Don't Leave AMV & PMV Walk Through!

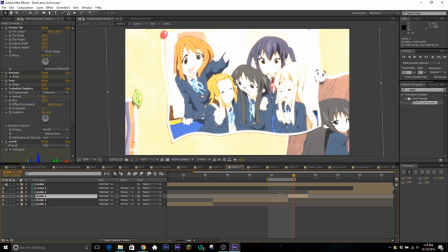what's this yes in more more shaking and stuff like that I had a turbulent displace this is really just laying on more effects that if I had put in the composition before so if I had taken all these effects and try to put them in here they either would have conflicted with some
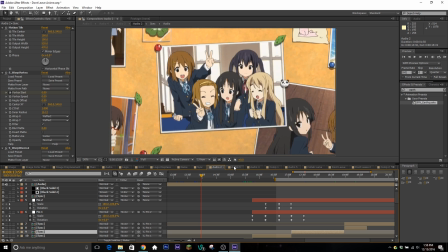of the transitions because some of the shakes also use the position keyframes and I can't have too much going on or so it won't look how
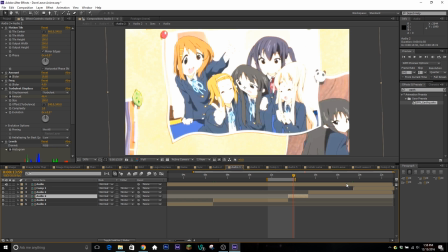you think it will and also if I keep adding effect onto it my computer won't be able to handle it you know you might have a better
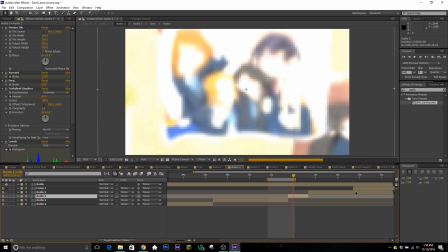one or worse one but that's one thing to know if your computer isn't too hot what I would recommend doing is if you need to do a lot of effects to use multiple compositions for me my computer is able to handle that a lot better and that's what I think most people's will be able to do as well and
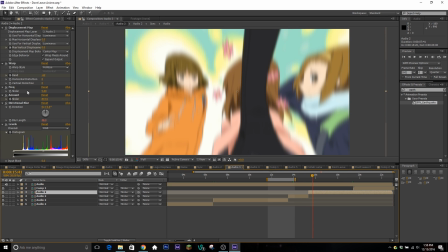then like I said just more effects the the warp effect does not work with a motion tile they somehow conflict and I don't know how to fix the errors so I use the warp in motion tile in separate compositions and that is how I do a
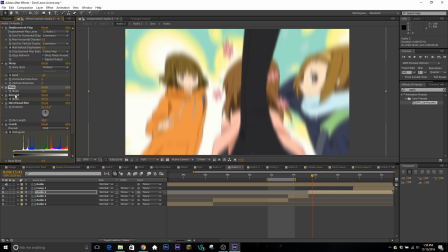workaround but I also have more like shaking and stuff in this one as well
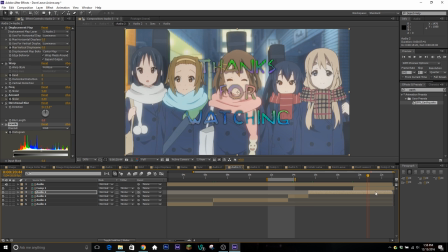and this is just my end title screen
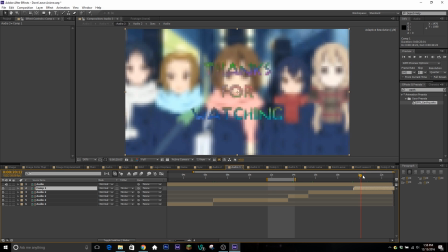nothing nothing new just text if you want to see how I made the text is kind of animated with the colors oh I think it's in here no I have no
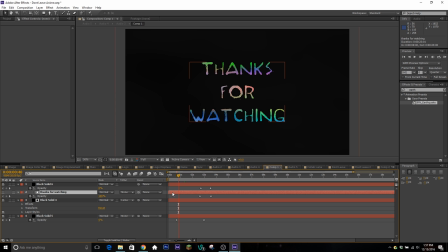idea where it is here it is I took normal text and a solid that had clouds color smooth so it's just like colorful clouds from the sapphire preset or the sapphire plug-in again and I took my text which is all
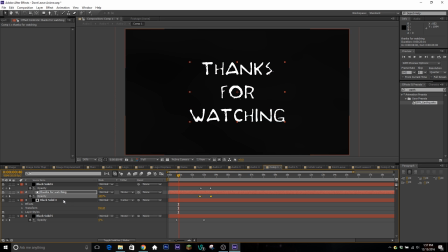white and I just set the track matte of the clouds to a luma matte so it takes place of all the white of the layer above it and then when you turn the text layer off it will have the All the colors showing through and they're they can be animated and stuff.
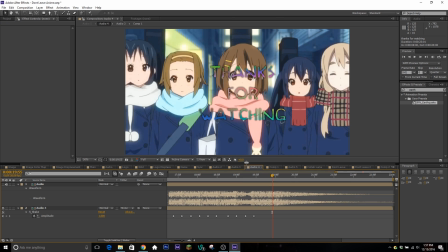So that's really cool So that's my little end title and then we go to this Right here is just some more shakes.
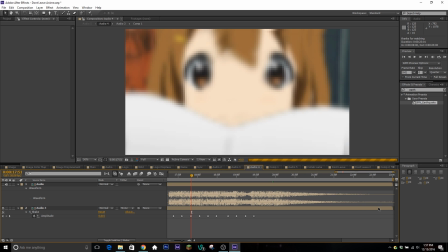Like I said, it's always good to make sure that you're Your edits are really they have motion in it.
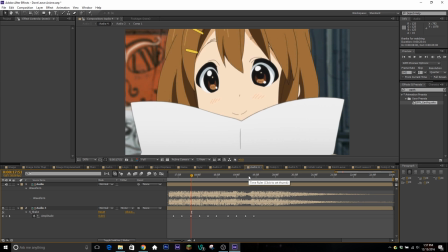So you know people don't get bored watching It doesn't look like there's just like stag frames or where it's just the clip playing if you want it to be really kind of high energy
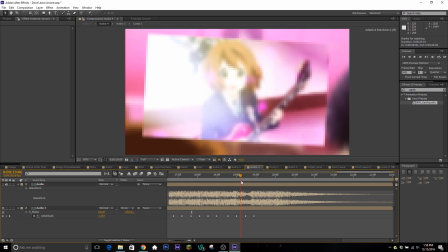And stuff like that so I use sapphire for that I probably got lazy but uh that's also you know someone someone
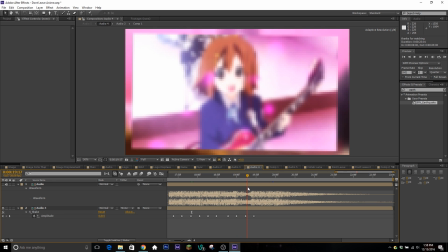made the sapphire shape plugin so we might as well use it for all their hard work and things like that
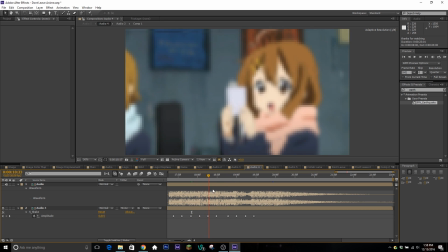but at this point this is probably my last composition where I did any sort of editing in it
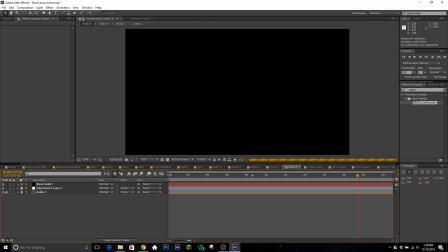and then I think this last one yep and then this last composition is what I always do this is where
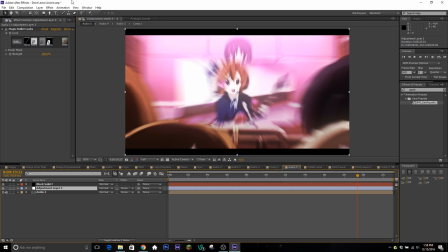i added the black bars and then i added magic bullet looks which is a color correction plugin if you don't know what it is i'd recommend getting it you can find it on the internet and i also have a couple cc packs for it uh on my selfie and then i added rsmb
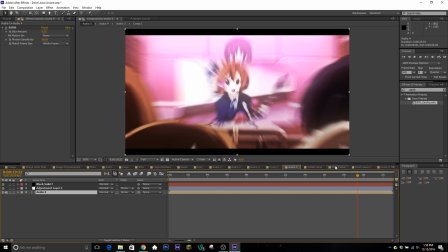which is real smart motion blur to uh the actual clip itself to make things look a little smooth but other than that that's it
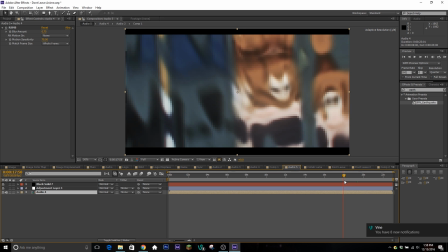that's uh that's all i did for this edit i liked it a lot it came out uh came out the way i wanted it to be it's pretty smooth
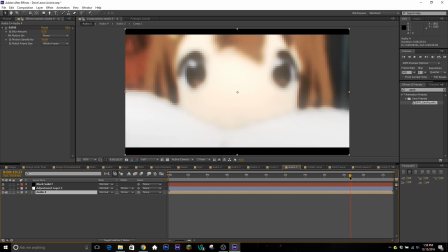it wasn't too crazy on the effects like i said but yeah if you guys want me to do any more breakdowns you know i enjoy doing these or if you have any other suggestions make sure you leave them down in the comments if you like the video make sure you give it a thumbs up if you didn't like it give it a thumbs down and let me know why but anyway guys i've been Soren and I'm out.
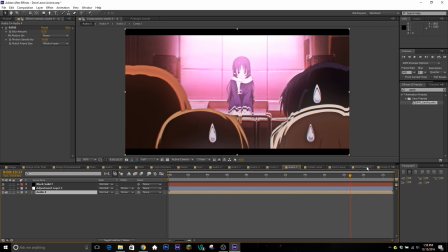Thank you.